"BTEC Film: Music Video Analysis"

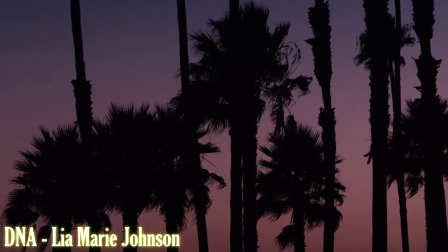(4:07)
As an audience, you assume that the story is set within California due to the palm trees and the beach in the background.
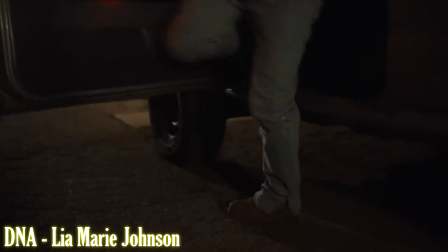(4:12)
The camera then jump cuts to a slow motion shot of a man's feet getting out of the car on a driveway, setting up the linear narrative of the story that Leah is trying to tell through her lyrics.
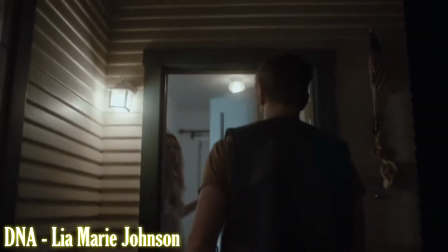(4:20)
The compilation of shots towards the beginning of the narrative, before the scenes with Leah begin, frame a young blonde girl who is shown to be a younger version of Leah's character within the narrative of the story.
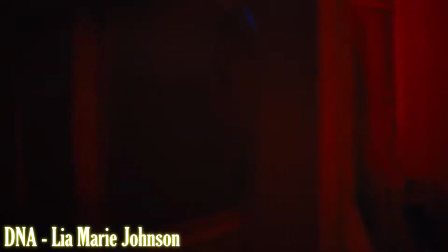(4:29)
This changes as the first chorus begins and the older, present version of Leo is in focus.
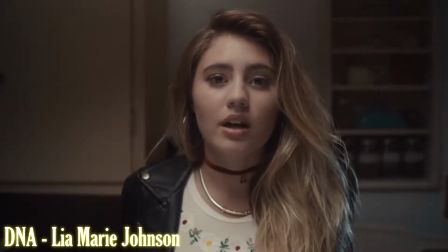(4:34)
The tension begins to pick up within the video as the audio rises and the editing does the same.
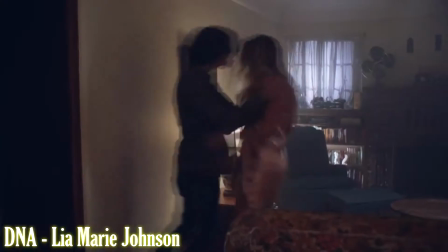(4:38)
Because of the subject that is showcased within the music video, the tension is a key element to be able to capture on the director's front, and Eunice does this with ease.
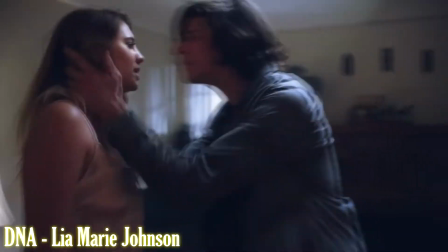(4:45)
The jump cuts used within the video occur on beat with the lyrics rather than the beat of the song, to cleanly weave the song with the video, relating the two to tell a story.
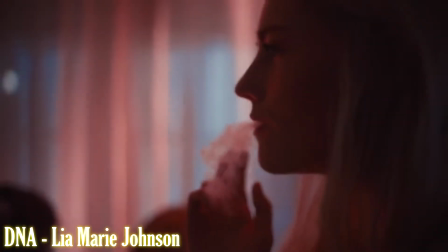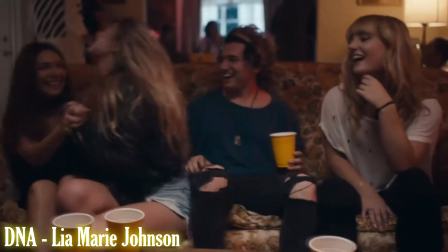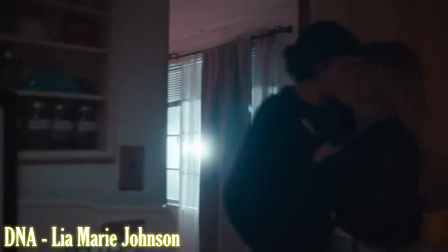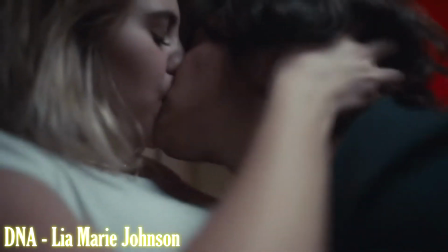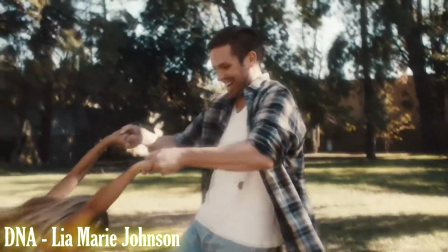(5:17)
This is supportive of Andrew Goodwin's Thought Beats theory. Seeing the Sound. Goodwin's theory relates to Johnson's music video because it intertwines his theory perfectly.
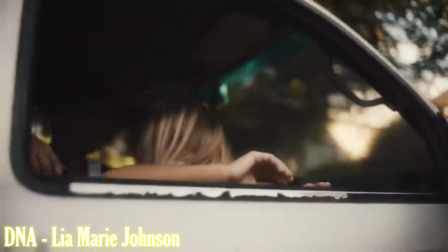(5:27)
The video contains a narrative and performance, a star image and successfully illustrates the relation to the visuals.
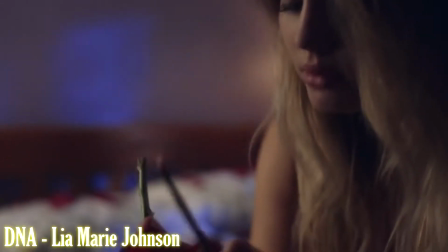(5:32)
The symbolism of alcohol and roses within the video expresses a deeper hidden meaning within the visuals.
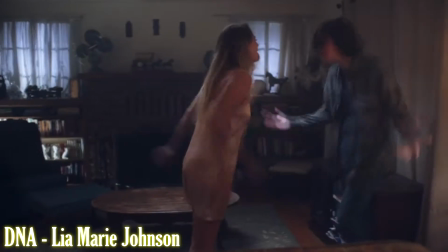(5:38)
Roses conventionally signify love and passion. They represent the symbol of relationships and are traditionally referred to as the lover's rose.
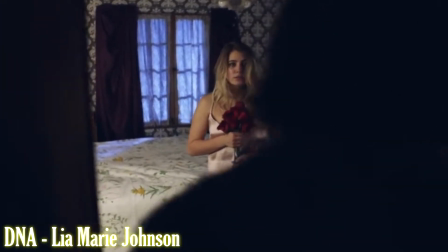(5:45)
However in Johnson's video the rose is symbolic of the innocence that she lost as a result of her abusive relationship she
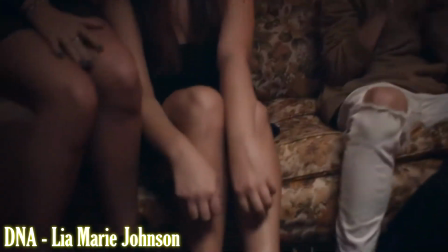(5:51)
observed as a child and a domestic physically abusive relationship she's experiencing within the video at the hands of her partner.
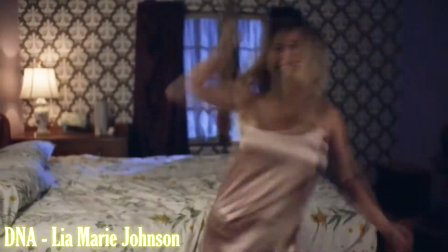(5:58)
The alcohol acts as a recurring motif within the video to signify the effect of the substance on a person.
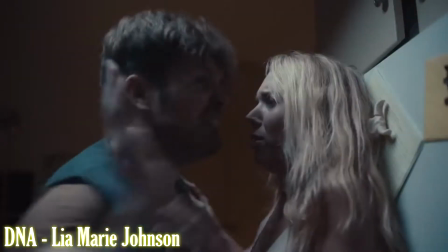(6:03)
It is significant of the starting shot that fuels the anger of her father. Throughout the video the frame shows characters at a party within Leah's character's house drinking alcohol.
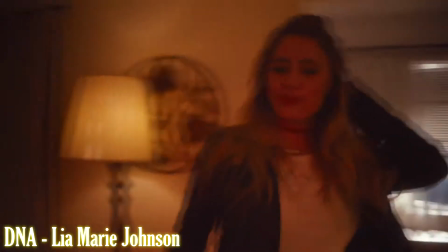(6:13)
The difference between the scenes at the party and the scenes of abuse is that the teenagers drinking together to have fun, whereas the father figure is drinking to fuel his anger.
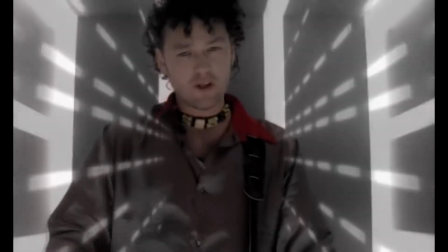(6:24) What a beautiful day
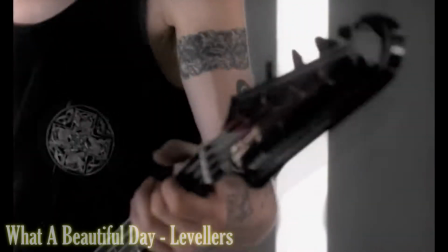(6:30)
The third music video is a song by the levelers, What a Beautiful Day.
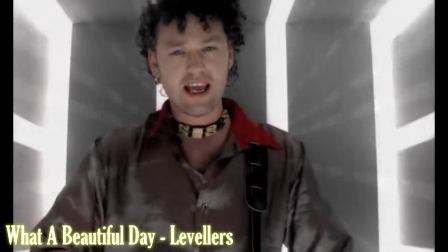(6:35)
The video begins with a shot of a light tunnel zooming backwards on a dolly before Mark Chadwick fades in to begin the song.
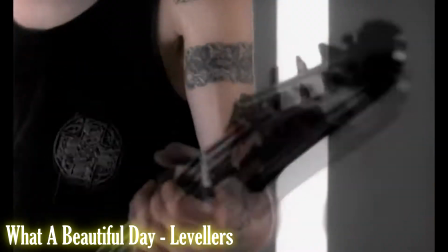(6:41)
From here, the shots used within the duration of the video focus upon the producer of the dominant audio playing.
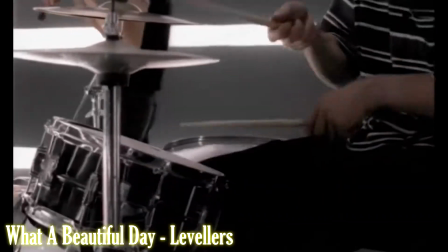(6:47)
This is used to simulate a live performance where the central focus rests upon band.
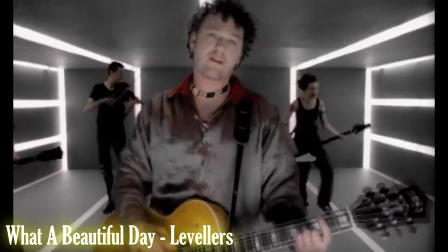(6:51)
The green screen is used in some shots within the video to apply a change of scenery and keep viewers interested in watching the video.
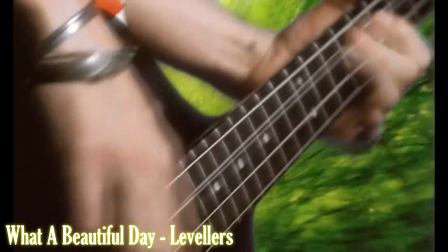(6:58)
Some of the shots using the green screen are close-up shots of the instruments being played or the lead singer singing the song.
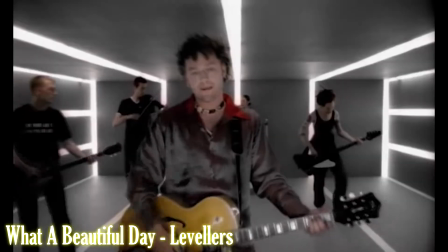(7:04)
The levellers are performing within a closed box connoting their entrapment to society as the other shots using the green screen obviously suggest escape.
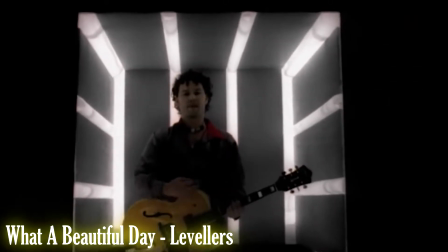(7:11)
Later on in the video Mark Chadwick's solo conveys this further, suggesting that everyone has been alone at some point in their lives.
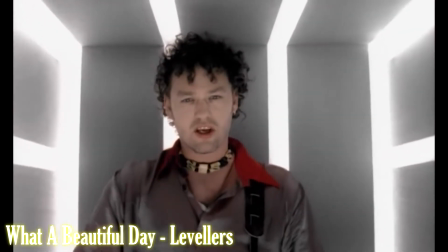(7:18)
However it also signifies the latter as the song symbolises the revolution and the dreams they have of it eventually working out for the greater good.
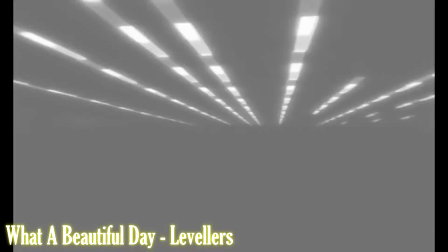(7:25)
Throughout the video, Mark Chadwick makes eye contact with the camera using direct address, suggesting that the song is a message to the viewer as an individual.
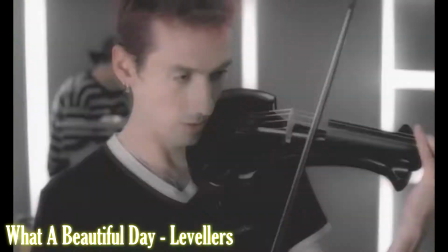(7:32)
This draws in the audience as their mind is tripped into thinking that the band is addressing them and assessing them as to if they will stand with them or against them in the revolution that they are referring to.
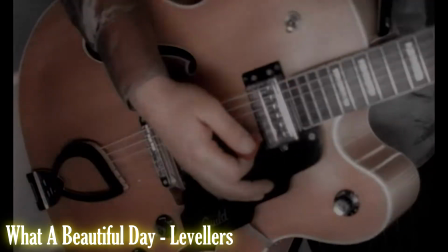(7:41)
The slow motion used at the end of the second verse is used to convey the significance of the lyrics and how the events influenced history.
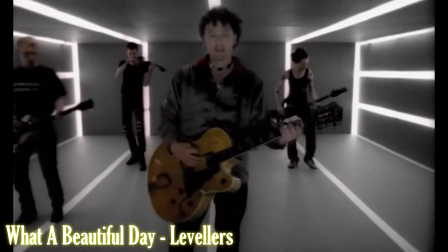(7:48)
Using historical events within the lyrics of the song and not matching the music video to link the visual with the audio subverts the typical convention of music videos that many follow.
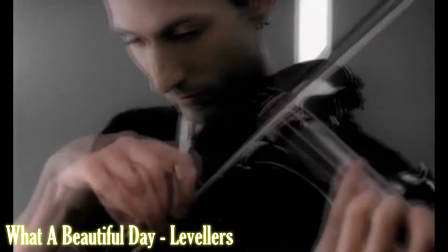(7:57)
This shows that the levelers know that the story of Guy Fawkes has already been told several times. However, by showcasing the band over the events that they are singing about,
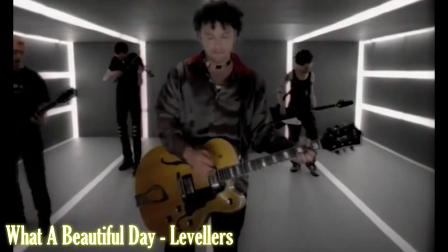(8:05)
it signifies the importance of never looking back and focusing positively on the past that was horrific, hence the meaning of the song's title,
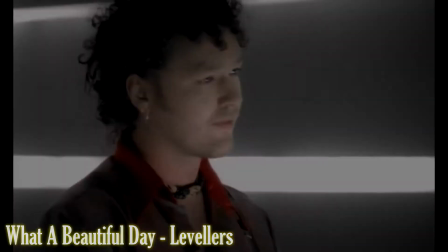(8:12)
What a Beautiful Day.